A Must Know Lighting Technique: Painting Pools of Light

Hello and welcome and or welcome back to the channel. My name is Brady and I'll be your host for the evening and today I want to talk about a technique that I use very
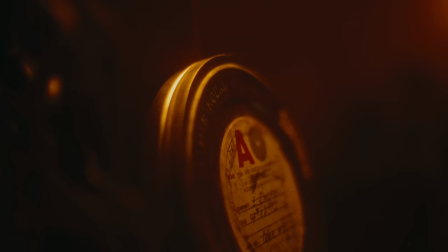very frequently on almost all of my film sets when it comes to lighting. Now every set is different so you're probably asking well how does this apply to every single film set and that's something that I want to get into here but I want to break down kind of what's going on here.
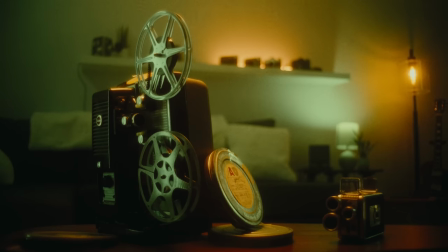So I've put together this film set or this really film analog set with this 8mm projector.
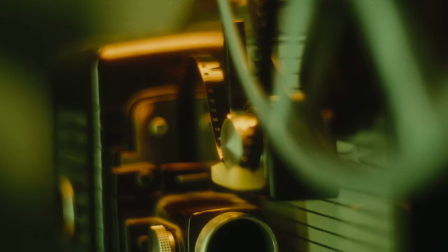Just a couple of things here and you see you've got this very contrasty lighting. You've got the scions, you've got the ambers and the purpose of this and the reasoning of why I did this is because I wanted to control my entire lighting setup. So I blacked out all of the windows and got total control of the lighting environment so that way I can bring in all of the lighting to really show you exactly what this technique is.
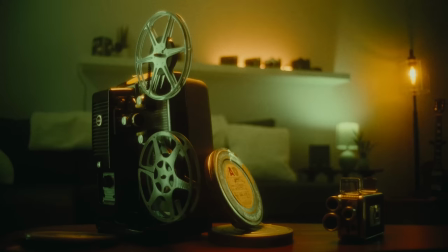And this technique that we're talking about is creating pools of lighting and visual interest throughout your scene. Now it's something that's really looked past a lot of the times but whenever I'm shooting I'm trying to create these pools
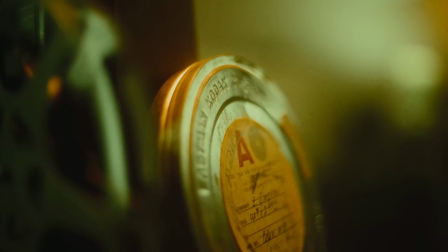of lighting to where there's different exposure pops creating visual interest or kind of leading the viewer's eye to certain parts in the frame. Now that might sound a little bit confusing for you so I want to break that down one by one in regards to this scene and then we can translate it afterwards to a scene of your choice. So what What does this actually mean for your own lighting, your own scene? Say you're going into a project, you don't really know what to look for. And that's what we're going to go about. So I want to turn everything off here. I just want to backtrack. I'm using Sidus Link here to do that. And I want to start with, well, I've got my key light on me. If I cut out the key light, well, she can't really see me. So we're just going to keep that on for the sake of, you know, you being able to see me. but I'm going to take a step over here and talk about you know the purpose of everything.
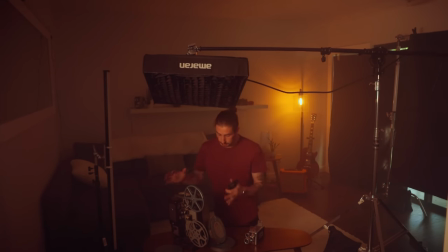So I've got right here this projector. This is the main focus of the scene.
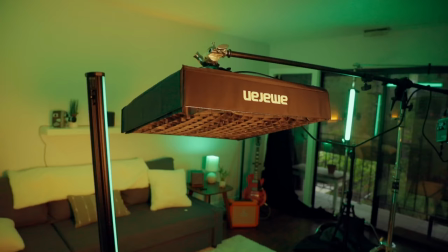This is where I want everybody to look. So of course I'm going to start with my key light and that is right here is this F22C, this Amaranth F22C.
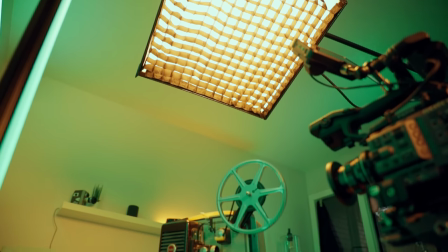Now I knew I wanted this contrast between this warm tungsten and cyan So I started with just this
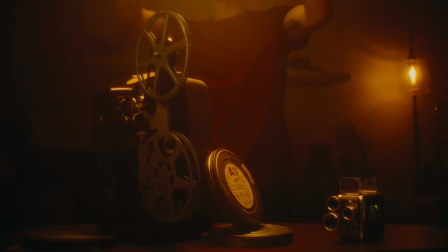warm kind of overhead light with a grid and diffusion just shining right down on my scene.
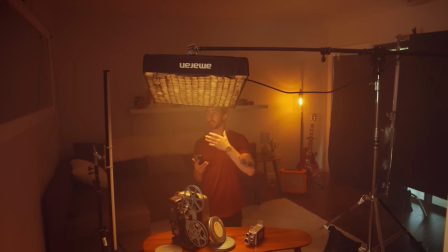Now this is the first pool of light that I'm talking about is one little you know isolated area. Again with no lights and I'm just going to turn this off for a second all I've got is the practical.
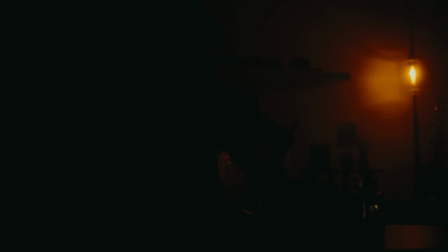It doesn't look good obviously. So I'm starting to create these pools of lights starting with say this A key light and this is taking
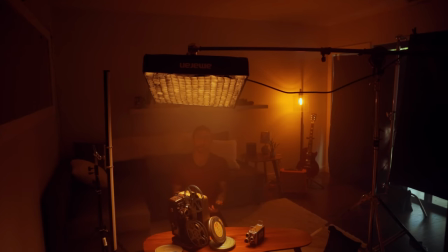the eyes of the viewer and it's going right here but there's no depth or interest in the scene.
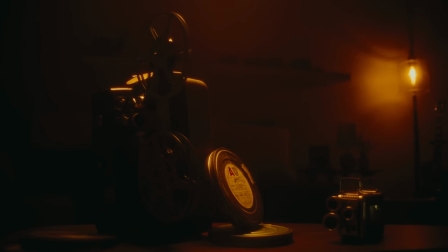It really falls off and keeps the scene very isolated right here and that's not something that I want. So turn this back on here I said how can I add more interest? How can I add more contrast, pizzazz,
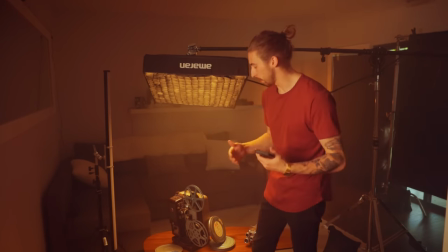pop and going into this color contrast side of the spectrum I saw on this side we've got a lot of really cool details.
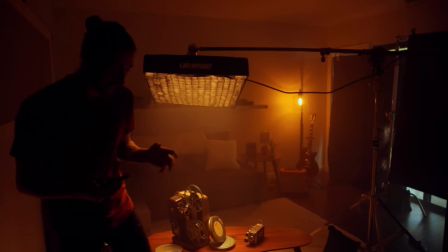This is where I want to stand out. With just that there, you don't see a lot of this detail area right there.
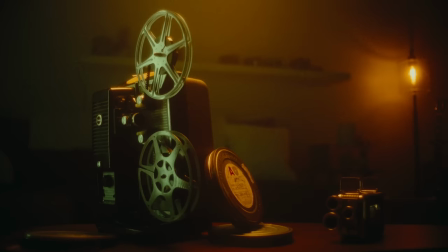You're just not getting a lot of interest there. So that led me to my next light and I put a Amaran T4C tube right here, adding into this fluorescent look.
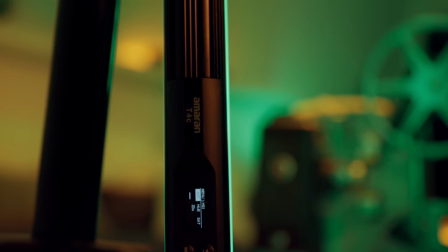So let's bring back a little bit of exposure on me again here so I can talk to you.
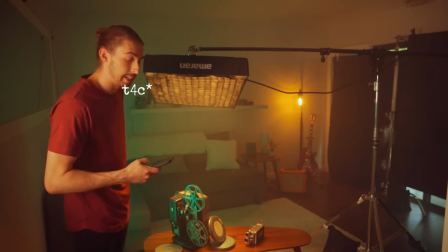Ultimately, what I've got here is an Amaran T2C and this is set to an exposure of a
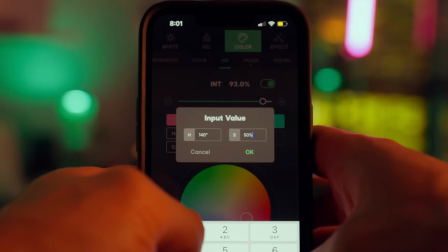140 color hue and a 35 saturation.
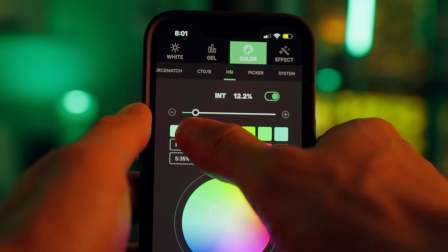So that I've mentioned before gets me this kind of fluorescent tube feel, this really subtle grungy green that I always love so much.
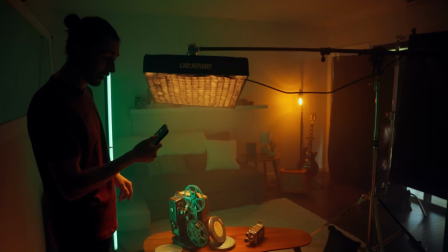And the purpose of that you can really see is when I strike this on and off now you're getting so many of these really cool details.